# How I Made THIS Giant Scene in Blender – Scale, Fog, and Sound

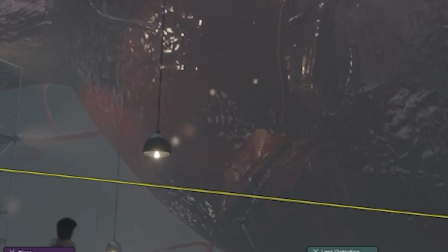8:22 This one is for these like lens flare effect from those hanging lights.
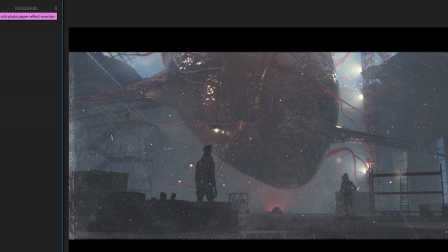8:27 Okay, back in Premiere I layered this like grunge image I found online with a really low opacity to kind of like add imperfections.
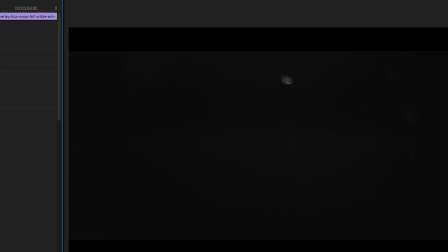8:35 Basically fake camera dirt. And then this particles video. It's really cool too.
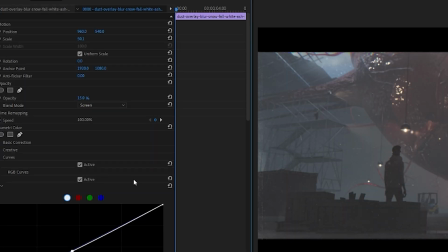8:43 So on screen mode with the low opacity again. Color correction, yep.
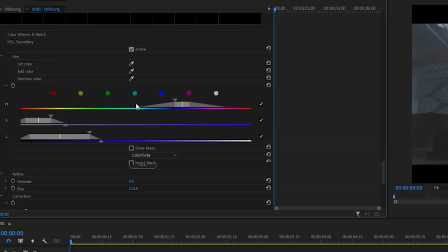8:48 Boosted the reds in the heart using HSL secondary in Volumetrics because in the raw render it was kind of dull,
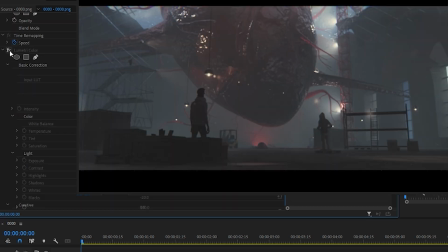8:54 and did some light grading too, contrast, exposure, shadows and the usual aspects.
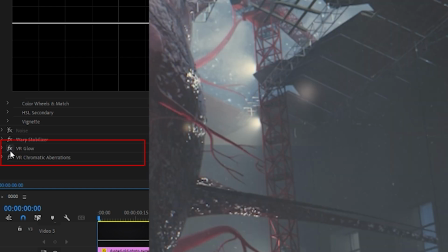8:59 Oh, and this VR glow to help the lights make them look nice and hazy, and chromatic aberration, especially around the edges.
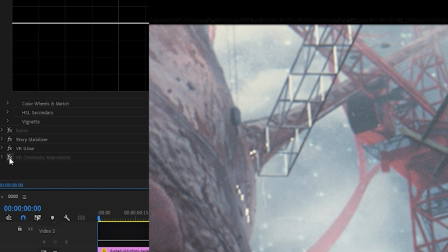9:07 You can see these like color fringe effect, really looks good. And that's about it.
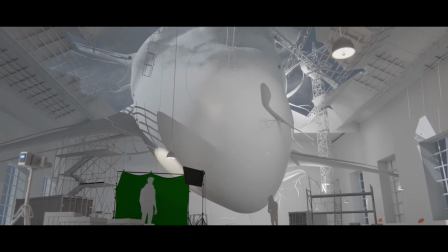9:12 All the small things that no one notices unless they're not there. Making big things actually feel big in 3D is weirdly satisfying.
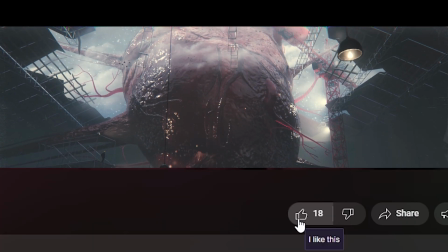9:20 So I hope you learned something from it. Like the video if you did. Drop a comment if you made it this far.
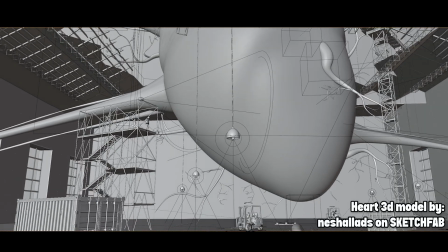9:26 Well, I barely made it through editing this video myself. So, and if you want more stuff like this, definitely subscribe.
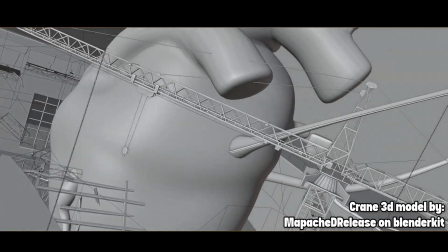9:33 Anything 3D, VFX, SFX, CG related, you subscribe to this channel. And until next time.